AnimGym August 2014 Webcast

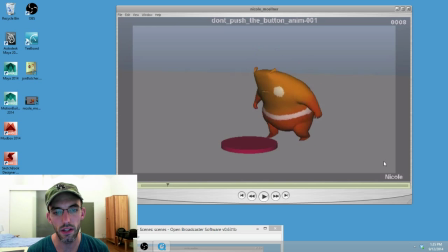Last but not least, the jump. He almost goes to like a jumping pose. And doesn't actually jump off the ground. Especially, I'm looking at that screen left foot. It almost looks like it moves to the right, and his you know,
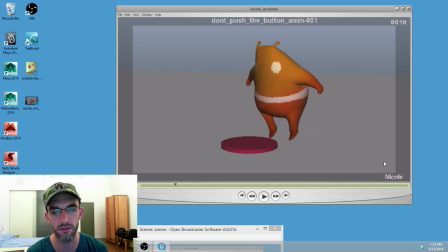screen right foot almost looks like it moves to the left more than he's actually pushing off planted feet. Look into that. See if you can do anything about that. Looking good though, Nicole. Thanks for being part of the AnimGym this month.
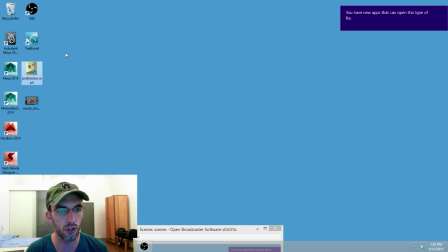Appreciate it a lot. John Butcher. John, this is the new one that you sent in.
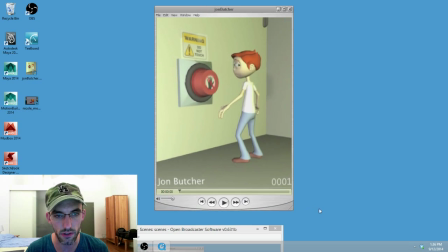So this has your latest animation. Let's check it out.
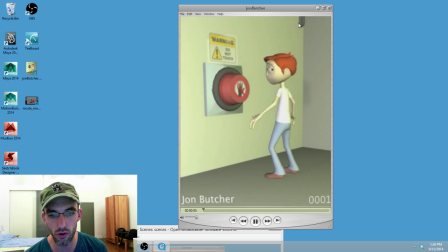Oh, cool. Great little antic. Great little, you know, fun little scene.
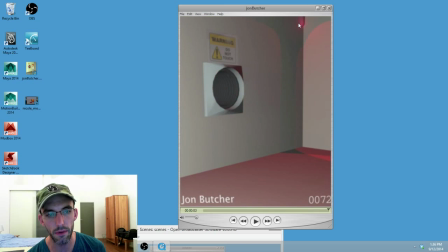I think
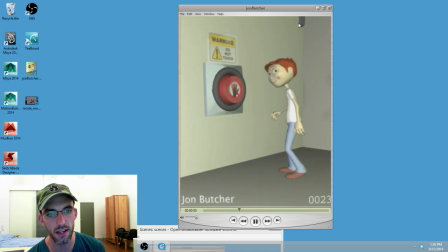the performance choice makes a lot of sense that he would be, you know, if he's hamming it up to camera, that he would be, you know, kind of, you know, also then looking at us and sort of,
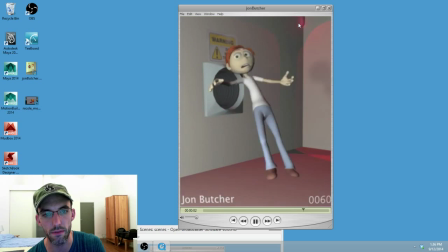you know, there's almost this moment where he's like pleading with us, like, you know, like, get me out of here.
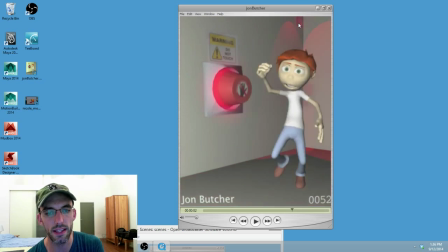I think that is the strength of this.
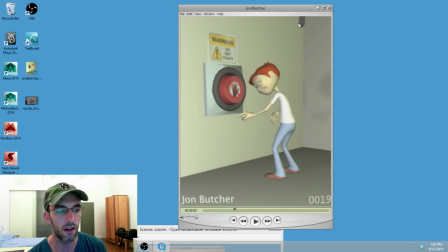I think that performance choice really makes the most, will give you the most mileage in terms of practice on your work. So I would get to that as fast as possible. So maybe,
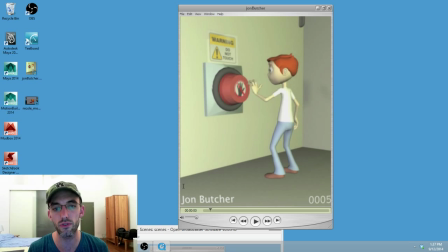you know, even start the shot, even gain these frames back. First of all, I would point with the other hand so that he can be open up to camera the whole time. And he can look at us and give us that schmaltzy kind of like, ha-ha. And then just like if his hand is out, just ha-ha, click, just poke it, right?
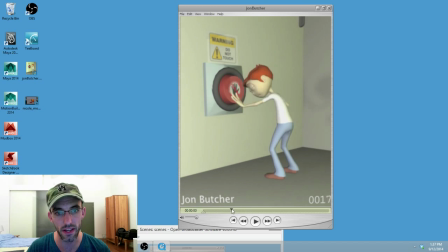So you don't have to then have him take a big step back, all right, and then ham it up to camera,
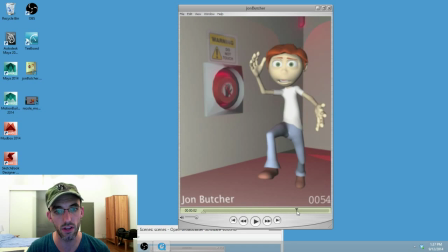and then have him cross all of this space running over towards us before he gets sucked in.
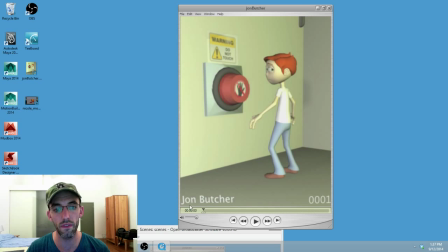You gain all this time back. So if he's looking right at us, ready to push that button and give us a little wink, and then boop, pokes it, and then you gain all that time back. Boom! He can get instantly sucked into, and by the way, this should be instantaneous.
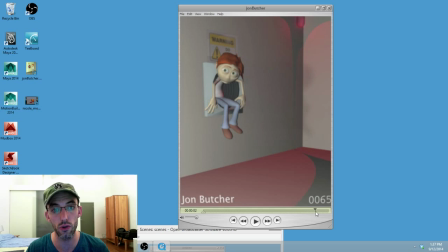He gets instantly sucked into it, and then you can have this moment where he's stuck there, and it's almost like a total reversal. It's like a total character arc where he's sitting there and like, oh my god, like help me. Maybe he reaches out. Whatever he does, it's a very quick transition from what he did before. So I think,
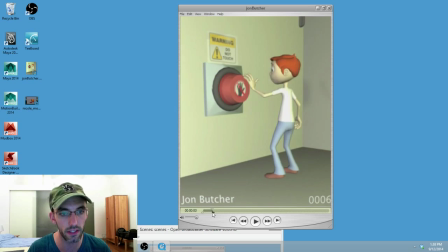and I will just kind of like bring up that I typically advise against, you know, deep performance work. This is really about body mechanics and setting up simple ideas, executing those ideas, getting even practice on your entire workflow. So you're not just a strong blocker, you're a strong everything.
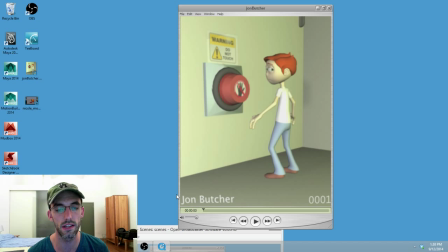But that being said, you know, I kind of appreciate this, you know, this attempt at kind of a fun character arc, and so I want to support it. But I do think that you burned a lot of time unnecessarily, starting right off with him like looking at us and hitting the button with the,
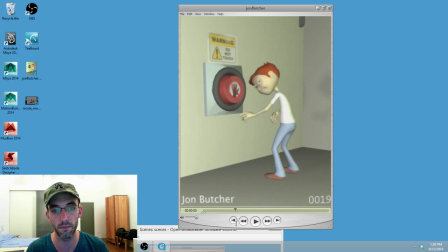you know, the foreground arm, and having that big step backwards,
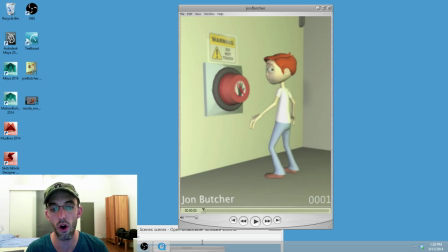the wink, and then the running towards us. All of that can be done in 24 frames, all of it. You know, with him starting right there, the background hand actually about to push it, just like we cut in, blink, poke, swoop, gets sucked in. Like how long was that? That was probably 24, 36 frames maybe.
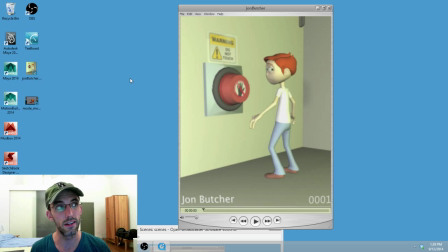You know, and we're in, wink, poke, swoop, right? And then you have, you know, the other 2 seconds to, you know, play out the rest of that scene. All right, cool though, cool stuff.
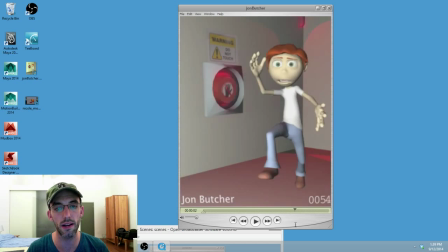I'll say one last thing. He's running directly towards camera, so we don't get actually much post change when something's coming right at us. All right, as big as the movement could be, you know, it's actually, you know, like legs and arms moving right towards camera, faces, all this stuff. It's really just scaling, actually.